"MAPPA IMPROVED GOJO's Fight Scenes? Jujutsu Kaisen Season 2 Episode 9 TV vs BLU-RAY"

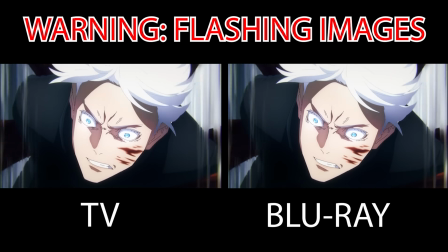(0:00)
So, did Studio Marpa make any changes to the controversial ghosting and dimming in Jujutsu Kaisen Season 2 Episode 9?
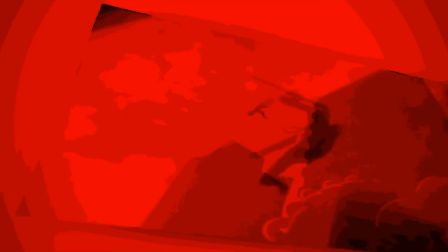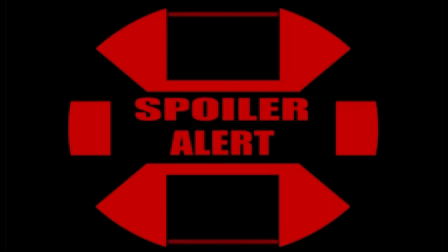(0:12)
Yo, what's good is the boy, do the views? And heavy spoilers for Jujutsu Kaisen Season 2 Episode 9, you have been warned.
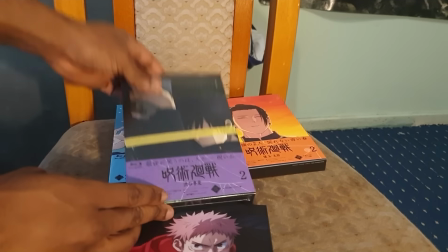(0:19)
So, I finally bought the Blu-ray on Amazon Japan,
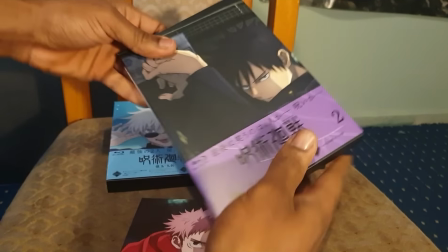(0:23)
which cost about $66, dollars which contains episodes 9, 10 and 11 of season 2.
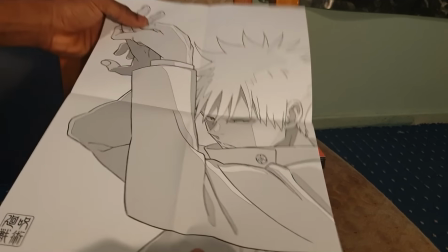(0:29)
The blu-ray cover is of our boy Fushigoro Megami and just like with the previous blu-rays it contains more or less the same items no
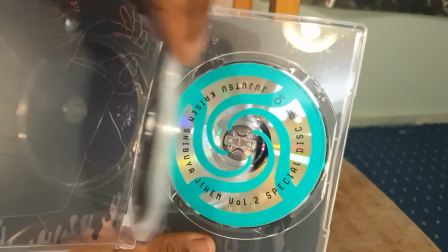(0:38)
special behind the scenes just an audio disc which is quite useless if you don't understand Japanese but with that out of the way did Marpa make any
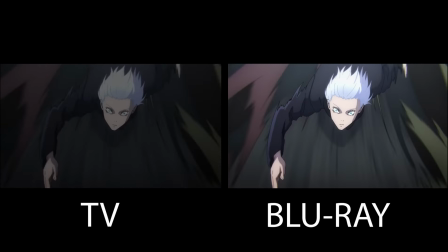(0:46)
changes to episode 9? Well yes yes they did. So let's talk about the main changes of episode 9.
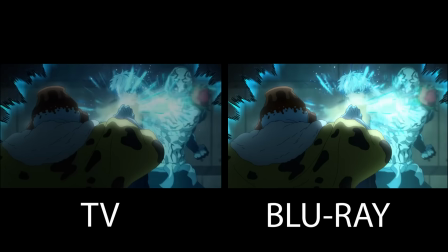(0:53)
The first major change comes from the scene of Gojo and Hanami trying to neutralize the Limitless.
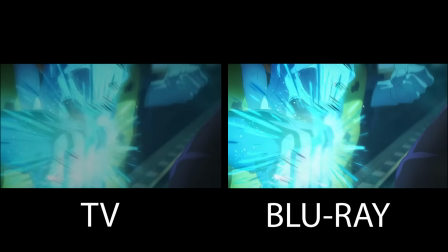(0:59)
All of the dimming has been removed. But not just that, but it looks like the saturation is slightly increased in the Blu-ray.
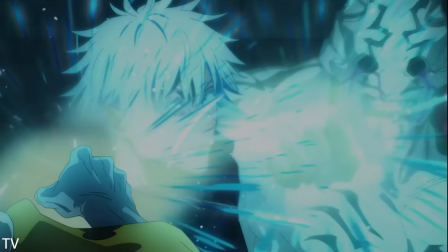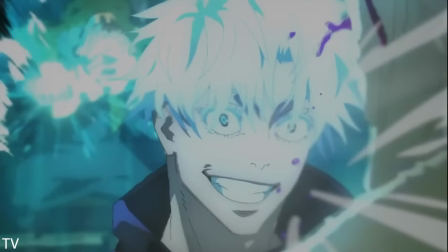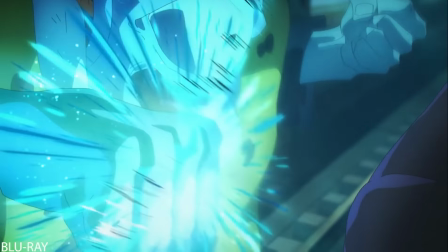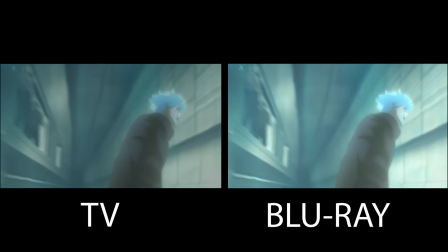(1:21)
next up the scene of gojo expanding his range of infinity while targeting hanami has the majority of the dimming and ghosting removed
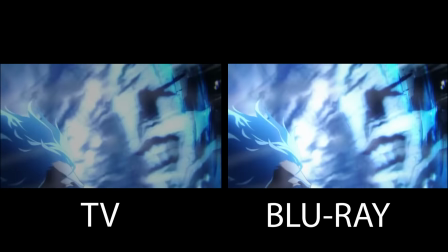(1:29)
honestly i'm quite happy that all of the dimming has been removed in this scene because there
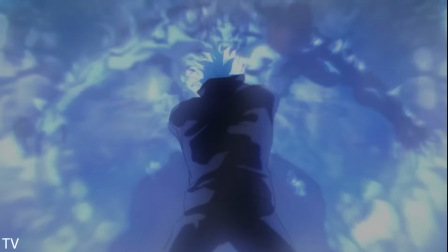(1:34)
was a lot of really nice detailed shots with the character designs that was quite
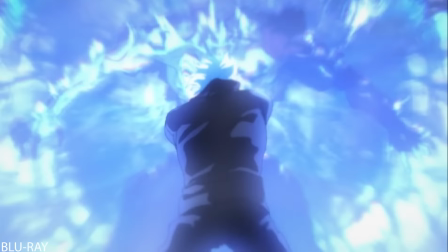(1:39)
lost in a television version. So it does make me happy to see this beautiful art being showcased in the Blu-ray version in its full glory.
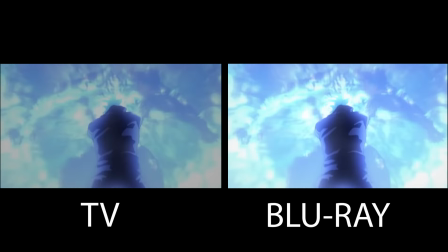(1:46)
But holy moly, Gojo was an absolute menace in this moment. Even though he's on the side of the good guys, I couldn't help but feel a bit sorry for Hanami.
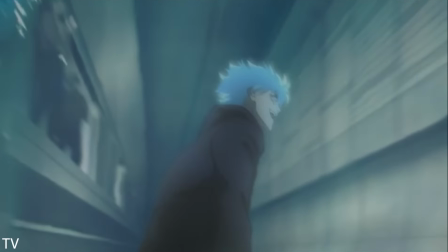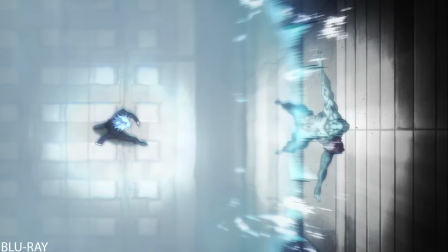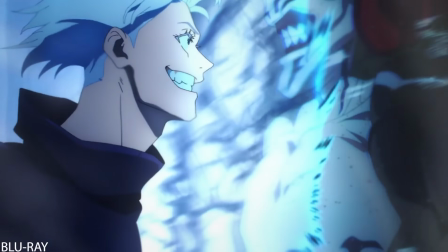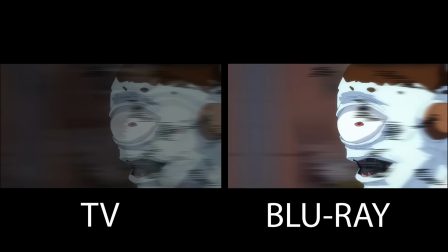(2:10)
Next up, the scene of Jogo shouting at Chozo to help him out.
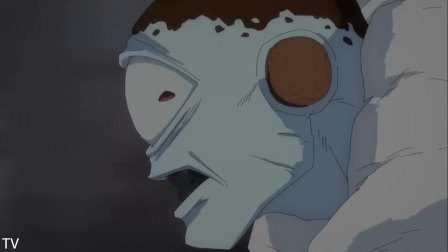(2:15)
Come on Chozo, stop being a lazy boy. All of the dimming has been removed and my gosh, it is literally night and day when it comes to the TV and Blu-ray.
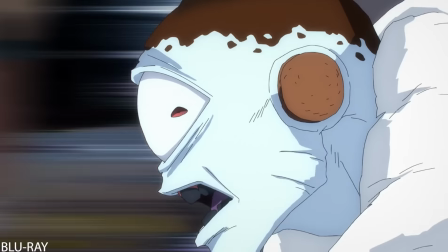(2:23)
The scene has more brightness and clarity and contrast.
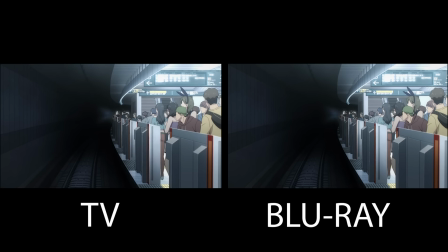(2:27)
Next up, the scene with the train of transfigured humans heading towards the platform.
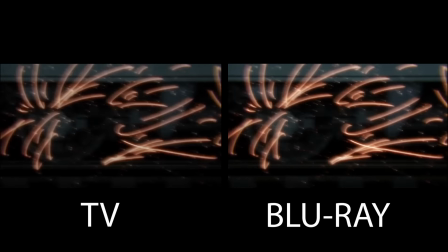(2:32)
There's a scene where you see a close-up of the train wheels on the train tracks.
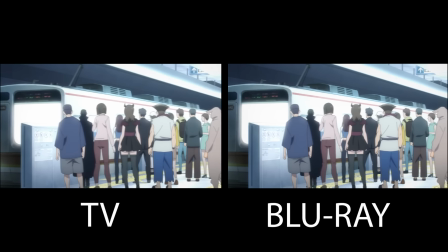(2:36)
The dimming has been removed in this scene as well as the camera panning from right to left as we focus on the train.
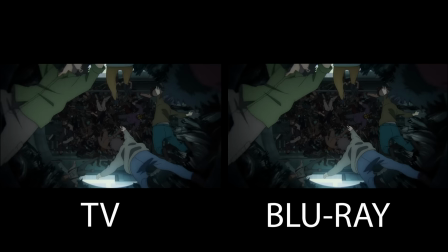(2:42)
Next up, the scene of Mahito and Chozo using idle transfiguration and blood manipulation,
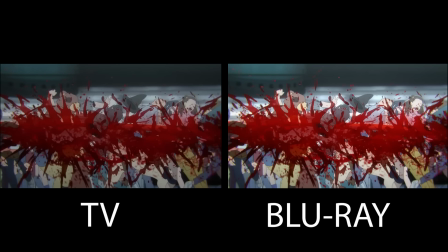(2:49)
convergence, body repel and supernova. The scene of all the humans being taken out by the two villains have all of the demon removed.
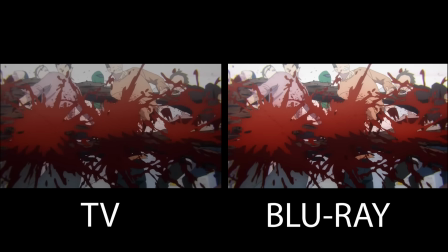(2:57)
The television version already was pretty intense to watch but my gosh with the demon
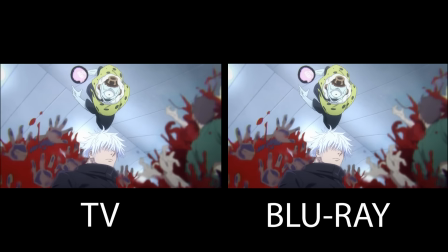(3:02)
removed and with the saturation being increased it just gives me more chills just watching it dude.
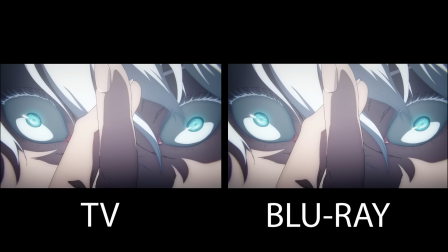(3:08)
But I think one of the biggest changes comes right after the scene of Gojo using domain expansion Infinite Void.
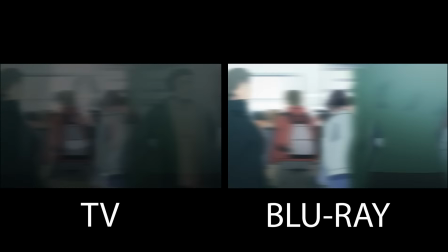(3:15)
The scene of Gojo just absolutely running at such ferocious speed.
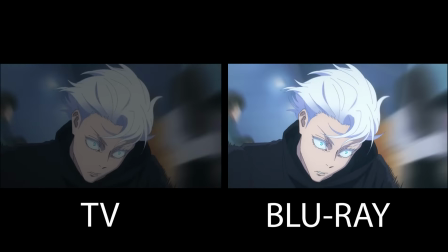(3:20)
While Ctrl-Alt deleting all of the transfigured humans looks infinitely better.
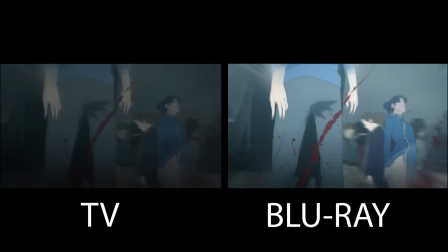(3:26)
No pun intended. I mean this entire scene had so much ghosting and dimming.
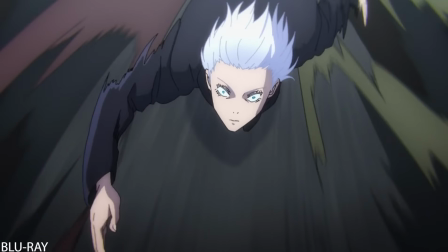(3:31)
And while a lot of fans did appreciate this scene for what it was. there were those that didn't like it due to the amount of ghosting and dimming.
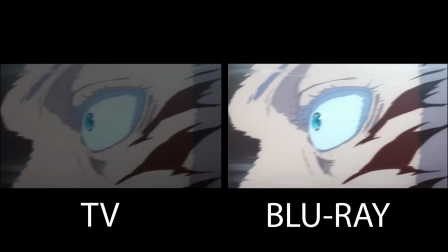(3:39)
A lot of people felt like the emotional impact of what was happening in the scene was lost in the ghosting and dimming.
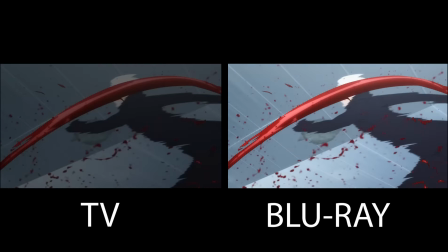(3:45)
But fear not because Mapa have removed all of the ghosting and dimming and Gojo looks better than ever.
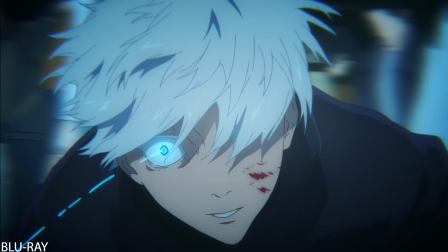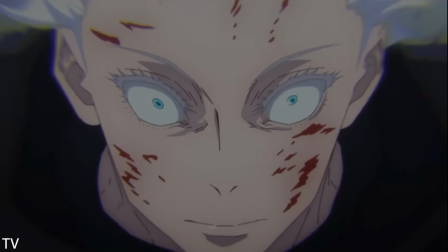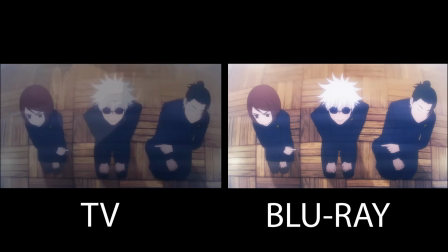(4:05)
Next up in the scene are fake Ghetto confronting Gojo.